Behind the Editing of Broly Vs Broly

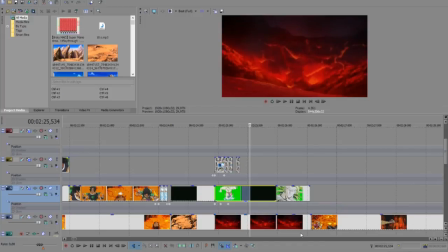(16:30)
Erased Whis and Broly and Goku and Vegeta and whoever else was fighting. This as we saw from the beginning.
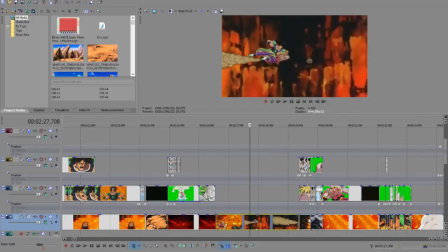(16:39)
But the background is from movie 10. Ah yes, punching.
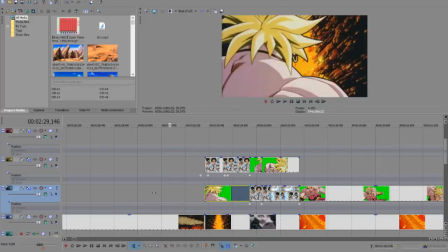(16:45)
Because Broly originally doesn't have many frames where he gets hit.
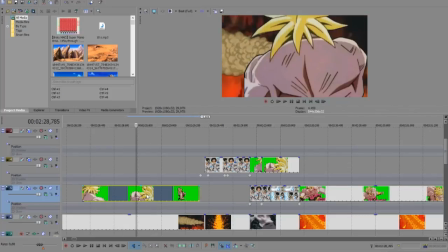(16:50)
So we don't have much. This punch, this one, and that's one as well. So I used them both here. Broly actually dashes a little bit and hits him.
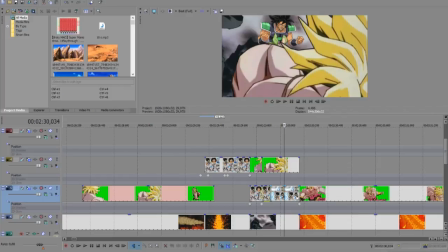(17:04)
Dokkan sprites, of course.
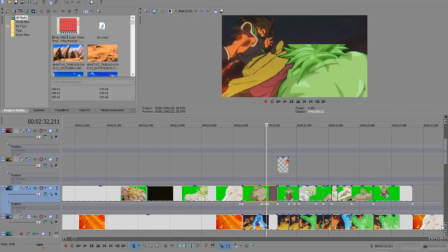(17:10)
And this one is where I'm most... Because every Dragon Ball fight needs to have rapid punches. Rapid punch switching, swapping, trading.
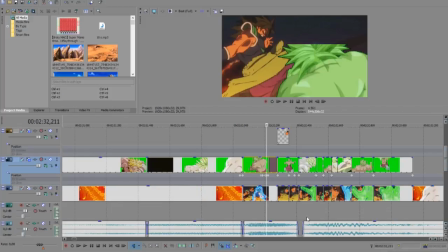(17:21)
And this is by far the most...
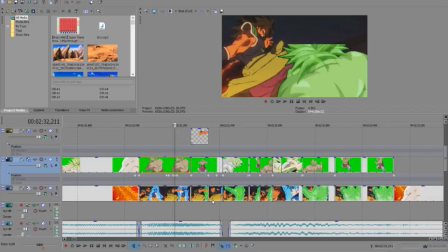(17:27)
I don't know if it's very hard to make, because all I had to do was just, you know, paint Goku green and overlap Broly and erase Goku whenever Broly did not cover him completely.
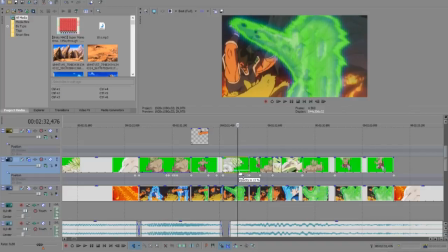(17:39)
Though in retrospect I could have made his aura cover Broly a little bit more in some cases.
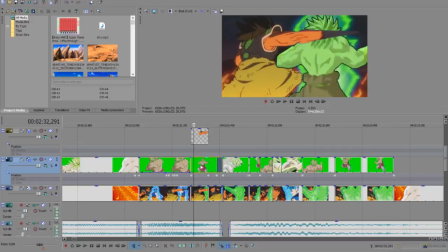(17:49)
And here I took Broly and put it on a layer above to make it seem like they are fighting each other and not just two images.
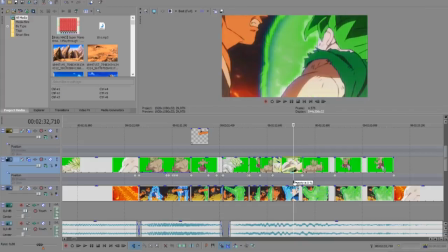(18:00)
Hey Goku, why are you so green?
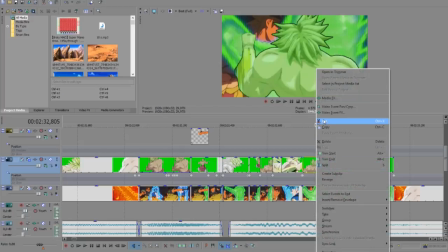(18:06)
And I painted Broly green here to make it seem like he was, you know, being cased in the aura. Otherwise this would not look good at all. Yeah.
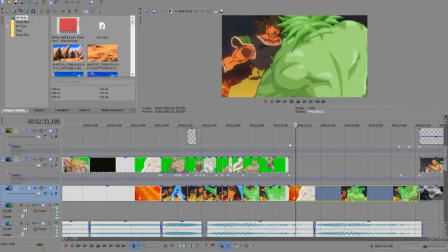(18:19)
And here's just a repeat of this one. I rendered to see if it would look good.
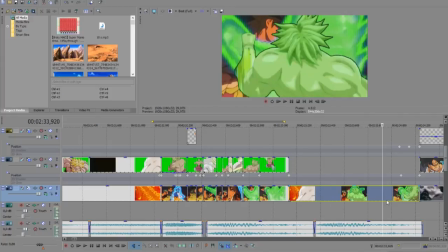(18:25)
Thankfully it looked fluid enough, though this pose still cracked me up.
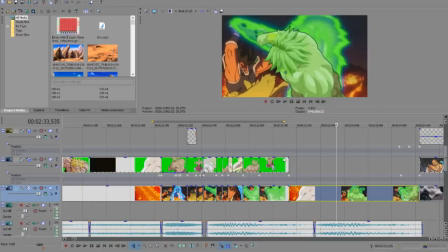(18:32)
This one.
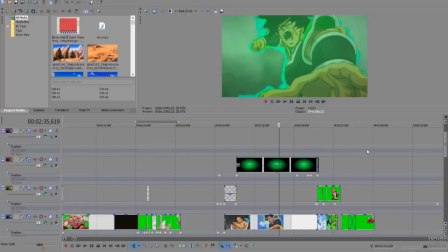(18:36)
Little energy ball to make it seem like he's charging the punch.
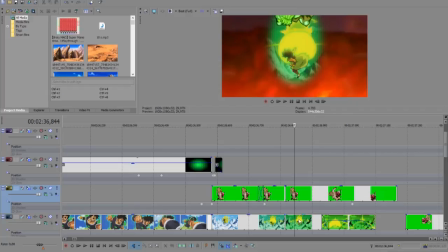(18:43)
And the explosion. The masking was a little weird because you see the mountains here in the back. But I needed to show it, so plus since I don't like to mask a lot, I just did the circle here.
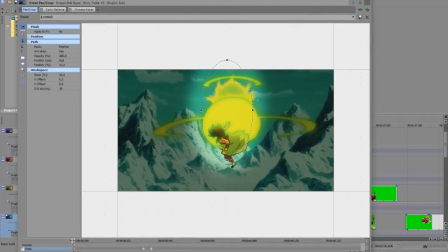(19:02)
Just somewhat encompass the blast only.
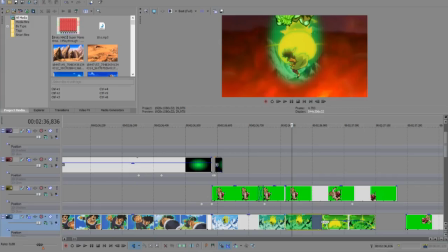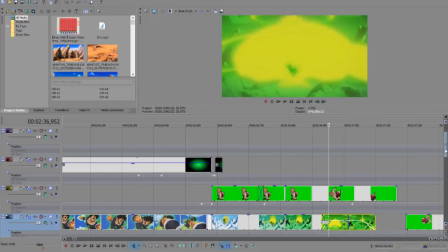(19:13)
Then I just did some opacity and painted this background green
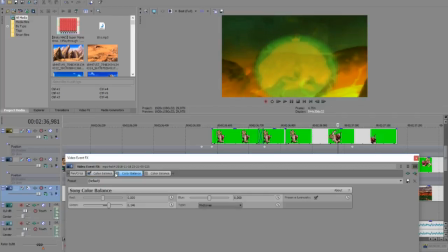(19:20)
in all the variations. Oh, this one also doesn't look that bad, but yeah, better like this.
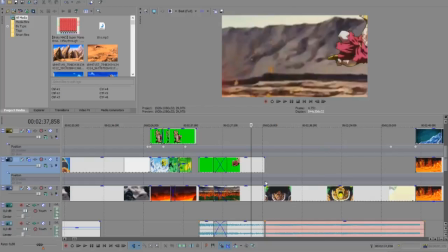(19:32)
And originally there was no body blast as well, plus no close-up of the punch.
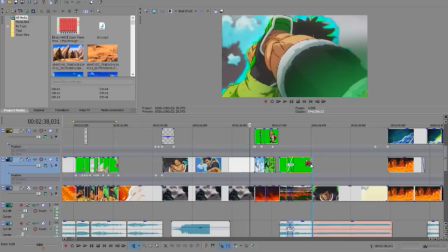(19:38)
I added those later, as you will see.
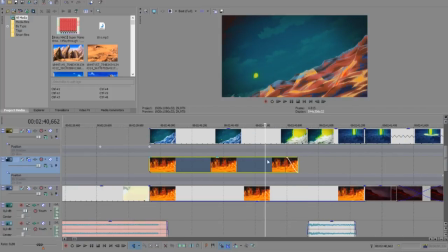(19:45)
Here, to make it seem like the lava is actually there, I added a wave motion.
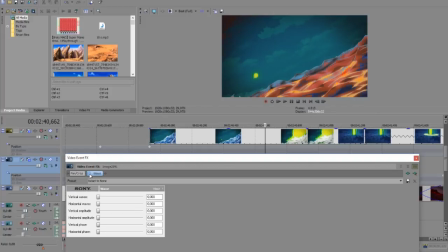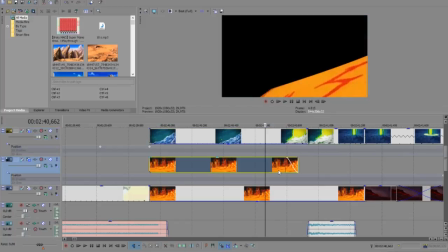(19:56)
Here, wave motion.
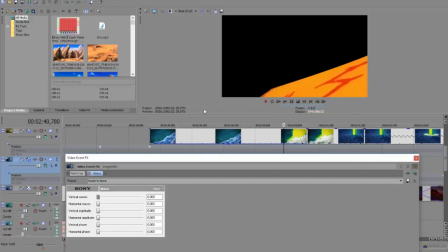(20:00)
Oh yeah, I deactivated. I'm stupid. Okay, wave motion.
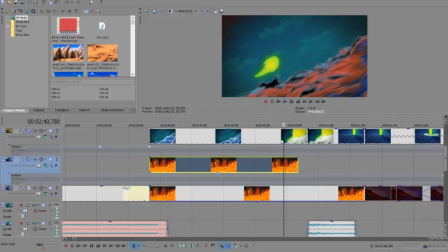(20:07)
To match a little bit of the water here.
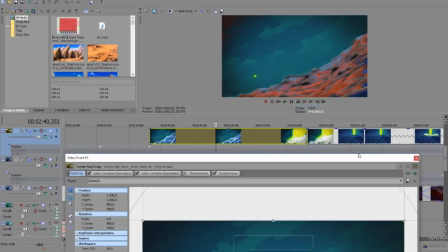(20:10)
Though I did paint it in red, but I don't remember if I did a masking there, but no I didn't.
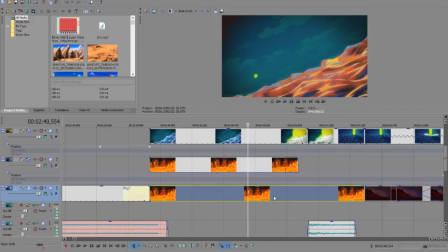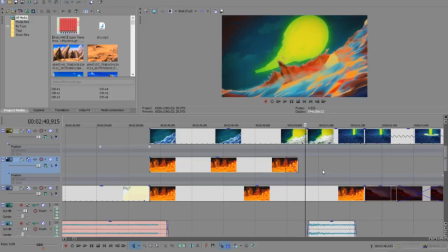(20:25)
To make it seem like it is, you know, belonging there. Though in this frame you'll see it's blue, so before it becomes white.
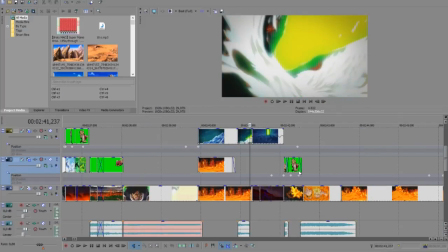(20:33)
But that's literally one frame, so you're not going to see that. I didn't see that.
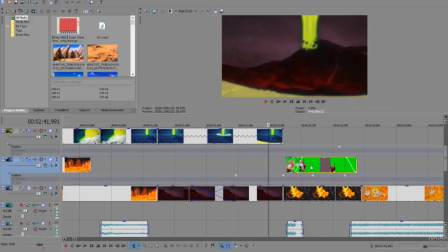(20:39)
And the explosion, I did some tweaking with it later. This one is very awful.
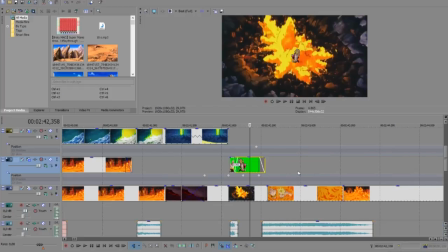(20:46)
But I needed Broly to switch when he falls, so it's a little better to look at.
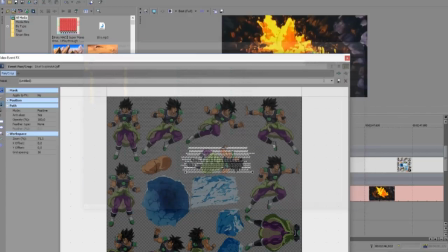(20:56)
Dokkan sprites. I did that with masking here, as you can see, the lines.
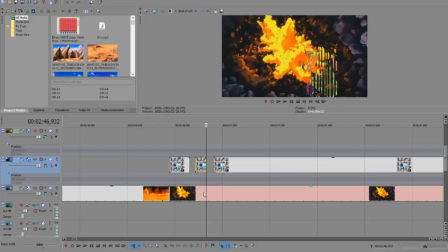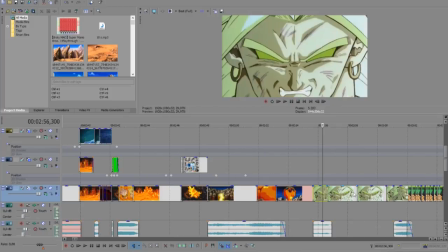(21:08)
It's a very good way to make a teleportation Zenzoken attack. Yeah, we saw that.
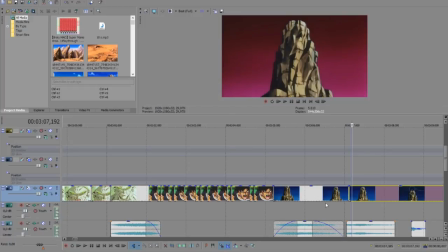(21:15)
The end here is just simply straightforward.
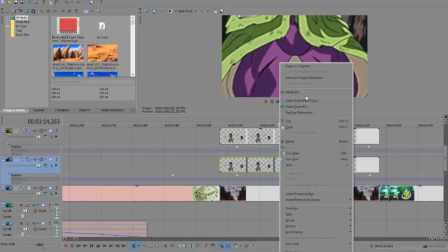(21:22)
This one I took from the Dokkan Battle assets because the super attack animation for Broly is actually a little bit animated.
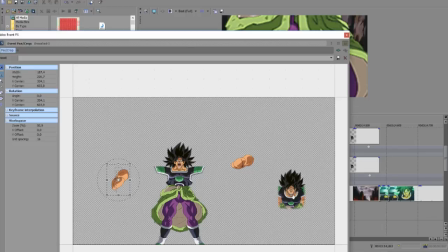(21:28)
He rotates his arms and he's opened his mouth, changes his perspective from this one to this one, or this one to this one, I don't know. And his arms actually rotate up as he charges the mouth blast.
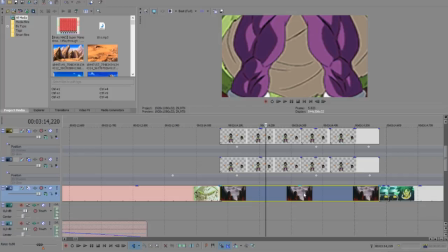(21:42)
So here I did something similar to make it seem like he's raising his arms. Added some blur and hope you'll not notice, to make it seem like he's holding up and give the scene continuity to this blast.
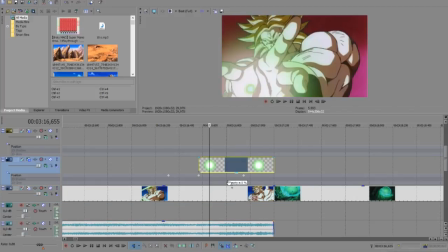(22:02)
And this here over here just made an energy ball, because originally it's just a very small ball, so yeah.
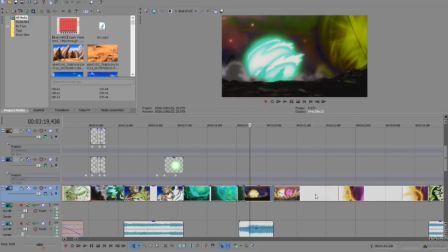(22:11)
That's episode 126, just changing the colors.
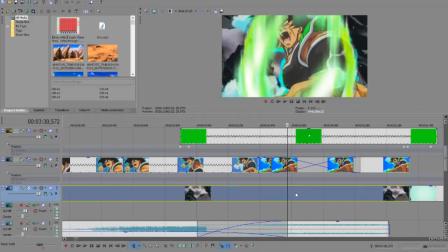(22:19)
I needed two energy spheres. This one's from his punch, but you stop here and add a little energy ball to his hand.
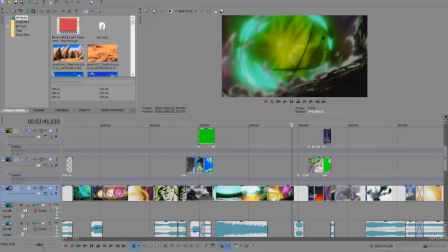(22:29)
And boom. Movie 10, Dragon Ball Super, reacting.
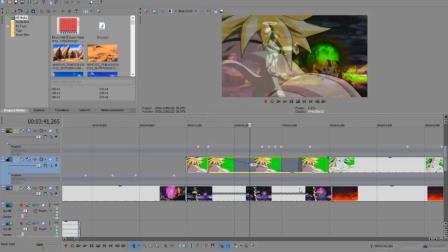(22:37)
Same thing as before with Goku, but now with Frieza. Here is the same thing.
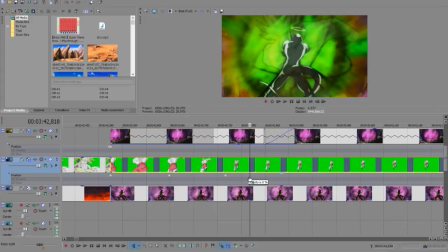(22:44)
Broly is dashing in, but he needs to cover Frieza, so I added this a little bit to seem like he's getting engulfed.
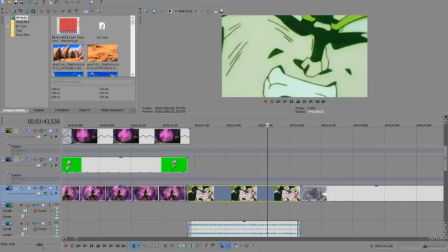(22:55)
Here to make the transition better, I zoomed in into his mouth and then back,
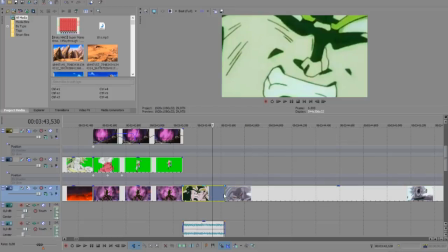(23:02)
which many movies do to make a same scene continuous when using different takes. You zoom in and out. Though I see now that should be more green here.
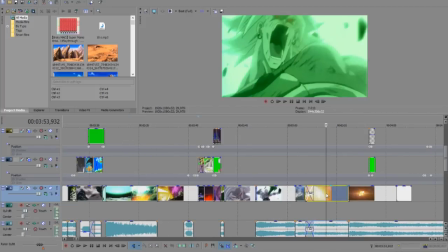(23:18)
Doesn't matter. Here, Resurrection F.
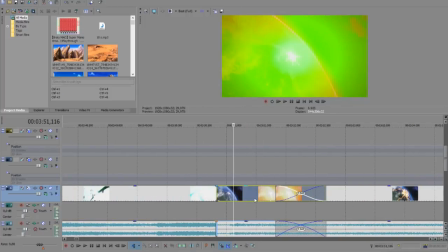(23:24)
Painted it green to make it seem like the explosion was actually green, and then it reverts back to the original lava.
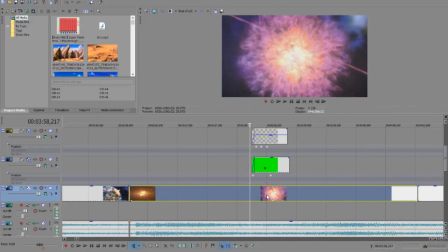(23:32)
I saw a comment because saying that Broly will not breathe in space, but if he has an energy shield here, he should be able to use the oxygen within this sphere to breathe. Then of course he'll run out of air once there's no oxygen in there, but well, for a limited amount of time he can.
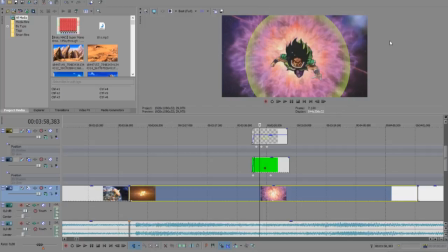(23:48)
Plus, if he makes the shield very large, he can breathe for a longer time.
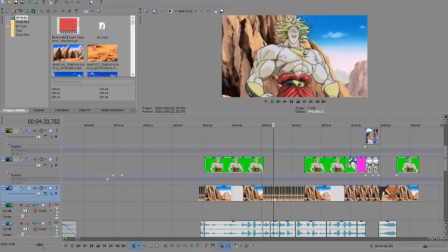(23:55)
This is the intro. I did the same thing with Broly's mouth here and hair.
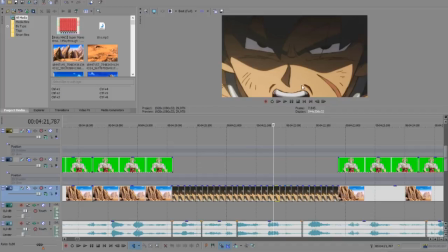(24:01)
So there are 4 frames, one with the hair normal and mouth normal, the other with hair normal and mouth open, and the other with mouth open and hair different.
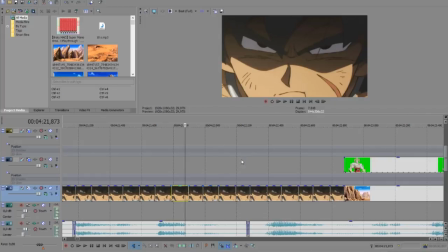(24:11)
So I just had to make sure that the hair is moving at all times.
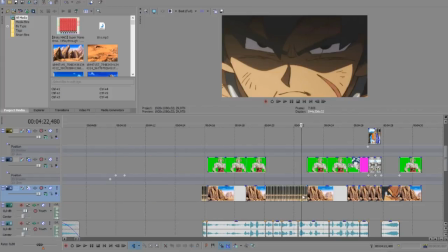(24:18)
Though I really don't think I should have done that, but because this scene is dialogue heavy.
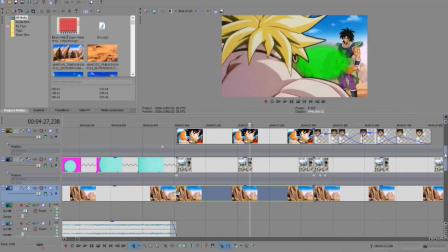(24:24)
Oh yes, the chicken Broly's holding is actually from the promotional KFC
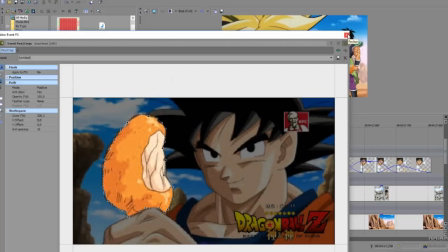(24:32)
Dragon Ball Z chicken, so it's actual Dragon Ball chicken.
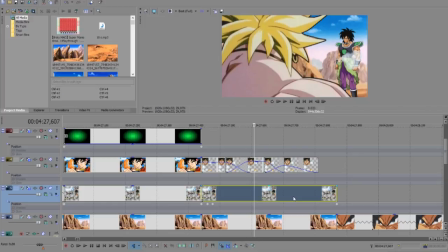(24:38)
Dokkan Battle assets for the cloud animation there.
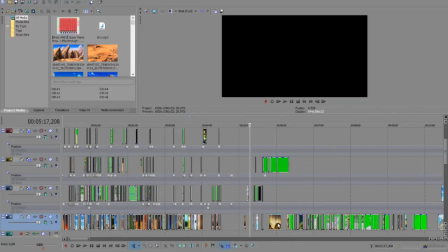(24:46)
And here you see all the green screens.